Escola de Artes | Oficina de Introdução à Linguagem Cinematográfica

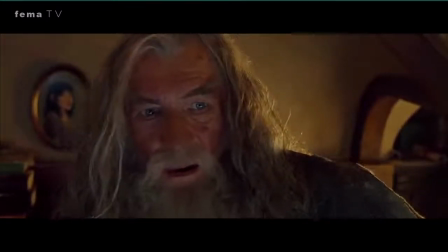Não vejo nada.
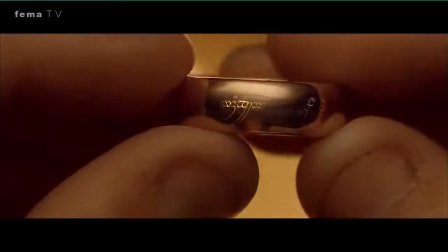Então, por exemplo, aqui, perceba como esse plano é utilizado para mostrar esses detalhes do anel, essas runas escritas em volta dele.
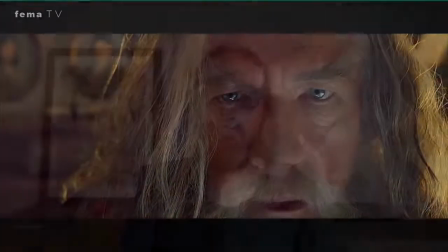É uma forma de élfico, mas não consigo ler.
Ok, então vamos começar a falar de ângulos e perspectivas. Como assim? Isso diz respeito a como a câmera está posicionada em relação ao cenário, ao objeto, aos personagens. Como assim? Essa câmera ela está reta? Ela está de baixo para cima? Ela está de cima para baixo? Né? Existem nomes para esses posicionamentos e também existem possíveis intenções e como eu falei, significados para cada para o uso de cada um dessas técnicas. Para começar, nós temos o Pongé, que é o nome dado para se referir aos ângulos de baixo para cima. Então, a câmera posicionada para baixo, apontando para cima. Esse ângulo costuma ser usado em situações de imponência, para transferir superioridade de um personagem em quadro. Mostrar como ele é forte, como ele é superior, como ele detém o poder, como ele está no controle da situação, ou ainda, mostrar como o personagem está se sentindo. Quero dizer, ele pode não ser poderoso realmente, mas ele está se sentindo com poder. Nós temos também o contrário disso, que é o contra-plongé, que é quando a câmera está posicionada para cima e apontada para baixo. E isso costuma ser utilizado para diminuir a importância ou mostrar como o personagem se sente incapaz, limitado, preso, fraco em relação a outro, em relação a alguma situação que aconteceu com ele.
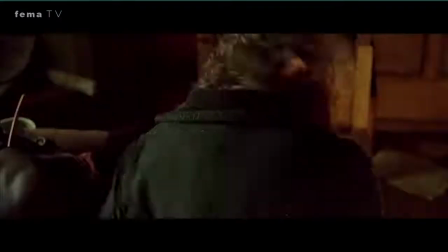Ele já foi chamado assim, mas não por você. Por que tem que palpitar sobre o que faço com as minhas coisas, hã?
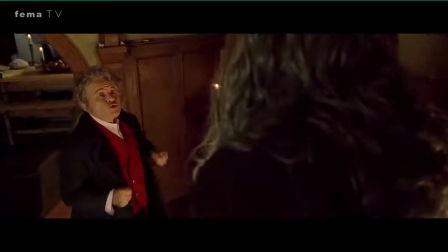Acho que ficou tempo demais com este anel. Você quer ficar com ele? Viva o bolseiro!
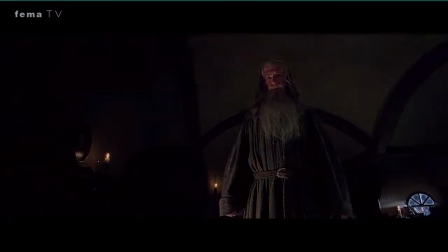Não me tome como um mago de truques baratos! Não estou tentando roubá-lo!
E a gente tem também o normal. Quando é nenhum nem outro, a câmera está simplesmente apontada reta. Ela não está nem de baixo para cima, nem de cima para baixo. Ela está reta. Aqui, a câmera está no nível dos olhos. Então, ela estabelece uma relação de igualdade entre os personagens. É um nível normal. Está tudo ok. As partes são equivalentes. Elas não têm diferenças.
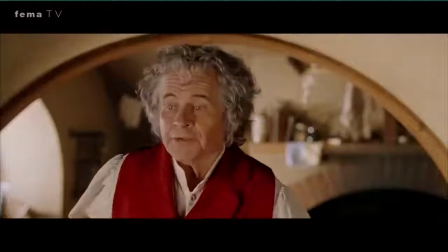Uma não é superior à outra. Elas são iguais.
Posso fazer uns ovos?
Diferente daquela outra cena entre Bilbo e Gandalf,
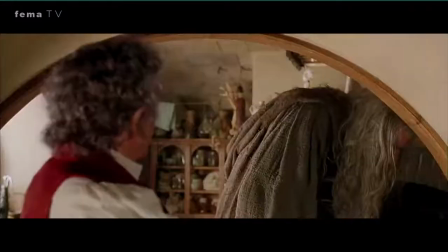perceba que aqui a câmera está no nível dos olhos, porque eles estão tendo uma conversa normal, de igual para igual.
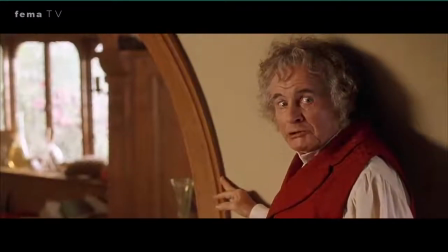Então, para além da diferença de altura deles, a câmera, naquela cena anterior que eu mostrei,
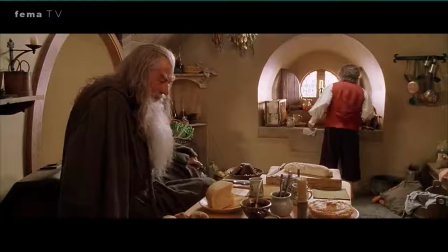mostra essa diferença entre o Bilbo se sentindo ameaçado e o Gandalf
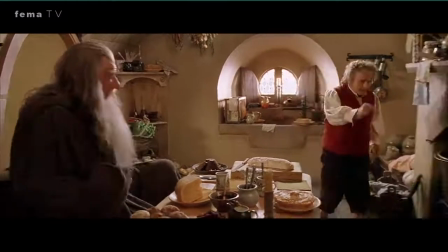numa posição de poder, exigindo respeito pelo que ele é. Aqui não, aqui está um clima normal, natural.
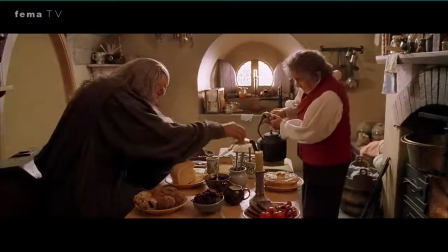Inclusive, eles estão no mesmo nível, assim, Gandalf está sentado e está no mesmo nível que Bilbo, né?
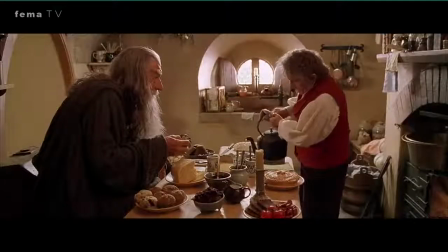E a câmera acompanha isso. Então, eles estão de igual para igual aqui. Eles estão tendo uma conversa entre amigos, normal mesmo.
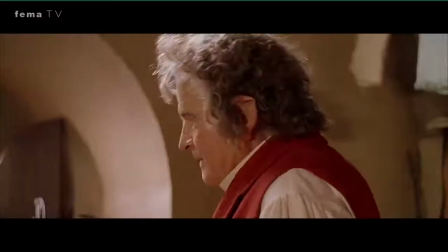Sim, sim. Ele gosta muito de você. Eu sei.
A gente tem também a câmera subjetiva, que é a perspectiva do personagem, e assim a gente acompanha as ações de acordo com o seu ponto de vista. Mostra como o personagem vivenciou um acontecimento nos colocando no seu lugar, gerando uma certa empatia e também uma imersão naquela realidade. A gente fica um pouco mais próximo, se sente mais inserido na obra.